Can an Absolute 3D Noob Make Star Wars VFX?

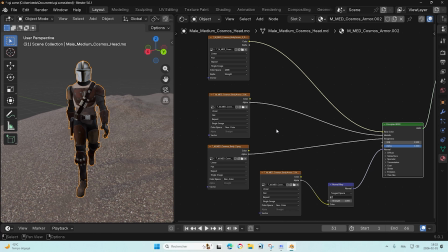(8:32)
For some parts of the body, it worked better when it was linked to alpha, and sometimes it worked better when it was linked to color. I don't fully understand that yet. If you do, please feel free to explain in the comments.
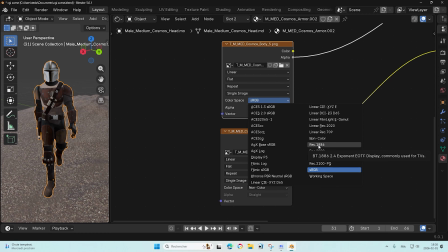(8:45)
Oh yeah, and make sure the color space is set to non-color for every property, except the base color, where it should be set to sRGB.
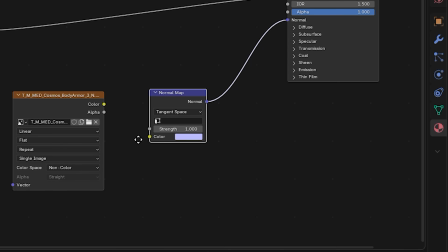(8:54)
And for the normal property, you just need to add a little normal map node in between.
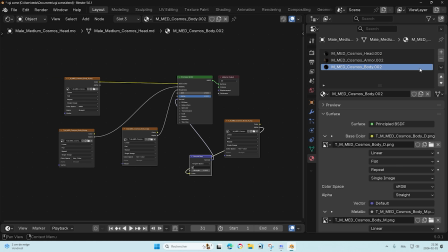(8:59)
So after importing all the image texture files, this is what my Mandalorian friend looked like.
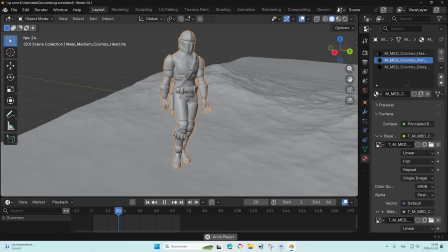(9:05)
Then I had to loop my walking animation because my Mixamo animation was not long enough. So to do that, I checked a bunch of tutorials and nothing really worked.
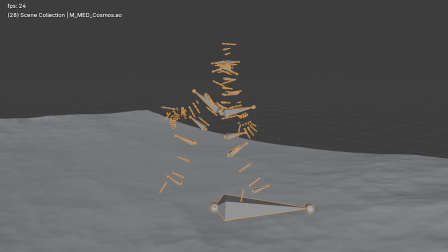(9:15)
By the way, the armature is right here. It contains the animation data and it is linked to the character's mesh.
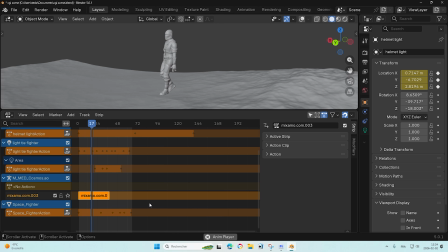(9:22)
Then I found the easiest way to loop my animation.
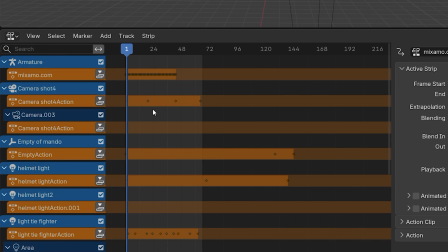(9:26)
It's to go right here on the non-linear animation tab, which is literally like a timeline for animations.
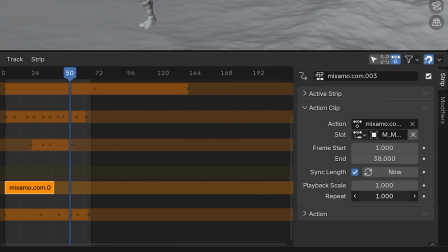(9:33)
So I went right here on the action clip tab and made my walking animation repeat.
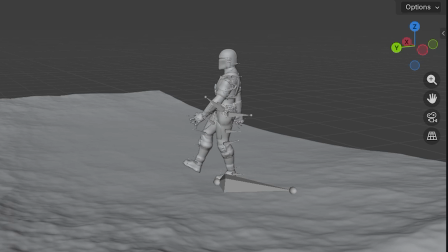(9:43)
Nice. Then, to make the Mandalorian walk forward,
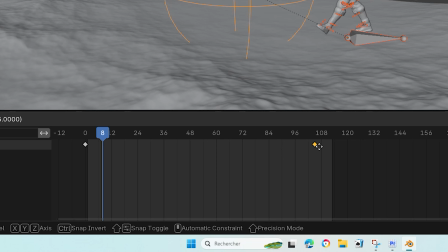(9:46)
I parented his armature to an empty and simply animated this empty forward at a realistic speed.
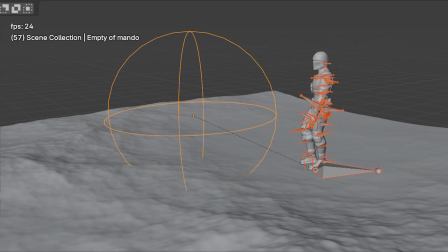(9:54)
And now it looks perfect in the shot. Look at him. I wish I could be like him. Hopefully one day I'll be as cool as this guy.
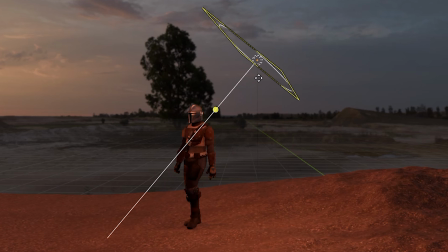(10:02)
I also animated a light to get a cool reflection on the helmet while the character is walking.
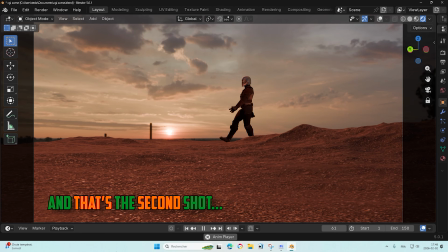(10:10)
Okay, so now it's time for the third shot. What I'm gonna do for this shot is a little different.
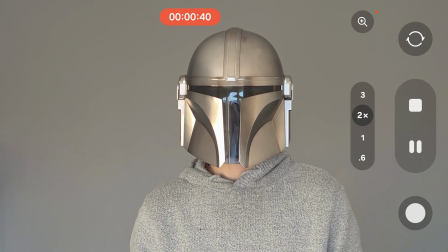(10:20)
So basically, I will film some shots near my window to get a nice natural lighting on my helmet.
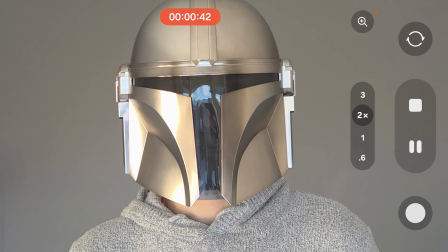(10:27)
Now there's just one problem. The lighting does not match my 3D environment at all.
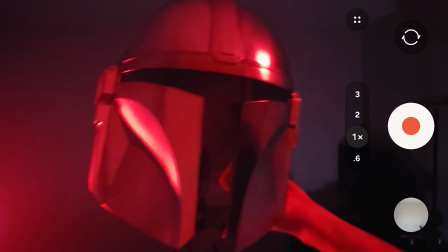(10:32)
Yeah, this isn't working. I guess my lighting is gonna have to be artificial.
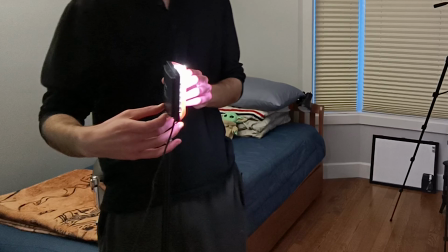(10:36)
So I placed some color gels in front of lights that I have, and my setup ended up looking like this.
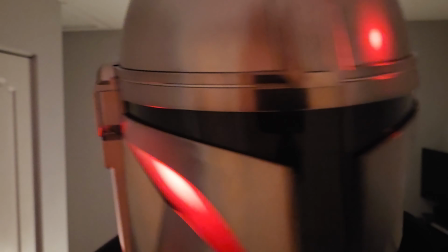(10:43)
Then I filmed some more shots with this more cinematic lighting.
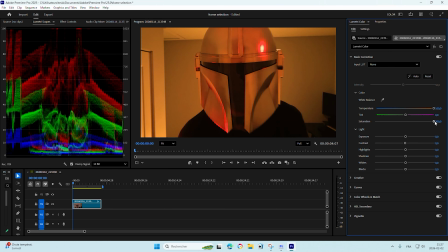(10:48)
Of course, it can always be adjusted later, but it already looks so much better.
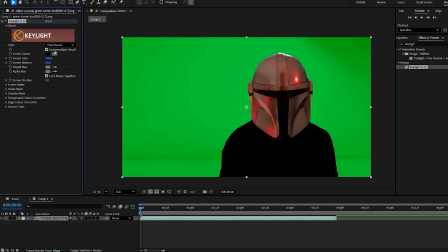(10:53)
And the reason why I didn't use a green screen is because it's very hard to get good results with green screens when you got this kind of lighting going on. So what I'm gonna do instead is rotoscope it. There are a lot of good ways to rotoscope your footage these days,
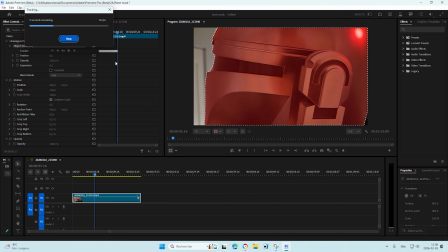(11:09)
but what I'm gonna do is simply use a function in the editing app Premiere Beta,
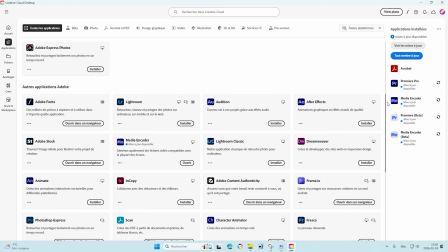(11:15)
included in my Creative Cloud subscription, paid by my school. Yes, Mandalorians like me do go to school on this planet. Then what I did was simply export an image from my Blender scene to be my background.
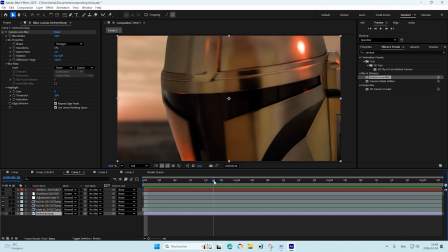(11:32)
I made the image blurry because I knew my shot was gonna be a close-up and that the background wasn't very important.
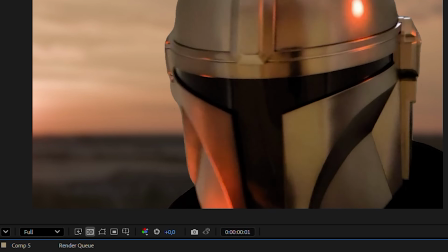(11:40)
Then I put my background in After Effects and imported my rotoscoped footage as an image sequence in the composition.
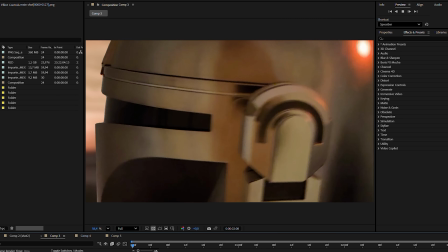(11:51)
It looks very rough and kind of bad at the moment. Don't worry, we'll fix that later. And now for the main event, the TIE Fighter shot.
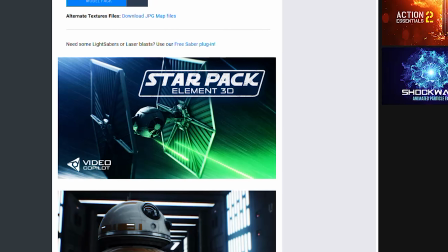(11:58)
So I got the TIE Fighter model from StarPack, which is a pack of a few Star Wars 3D models,
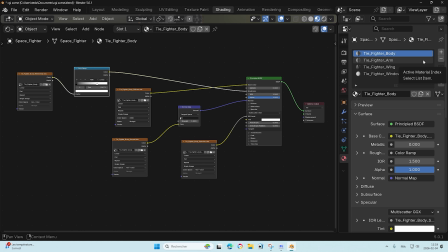(12:05)
and I found it on a website called Video Copilot. Then I repeated the same process we talked about earlier to apply the textures.
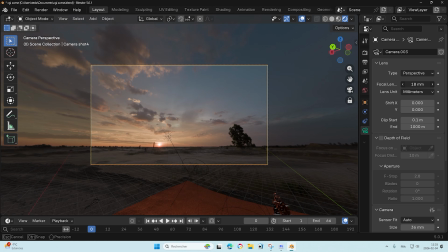(12:13)
Then I'm just gonna find the camera angle that I like in my scene, adjust the focal length, and well,
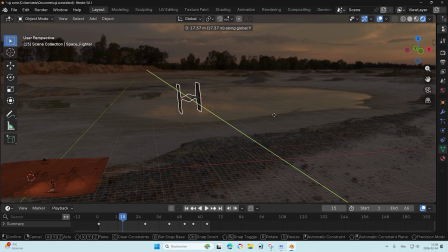(12:20)
I'm just gonna animate the TIE Fighter in a straight line on the Y-axis with a slight rotation to make it look a little more realistic,
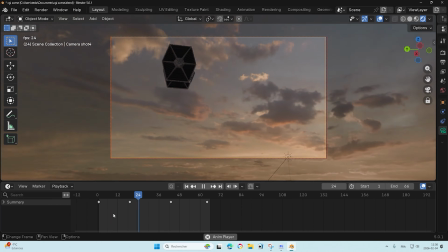(12:28)
as if someone is actually flying it.
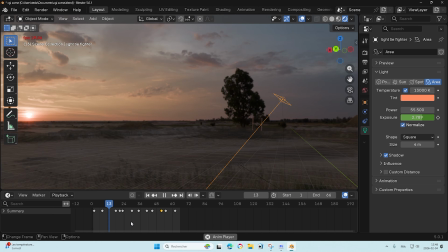(12:30)
Then, once again, I'm going to animate a light to follow the ship while it's flying so we can see it a little better.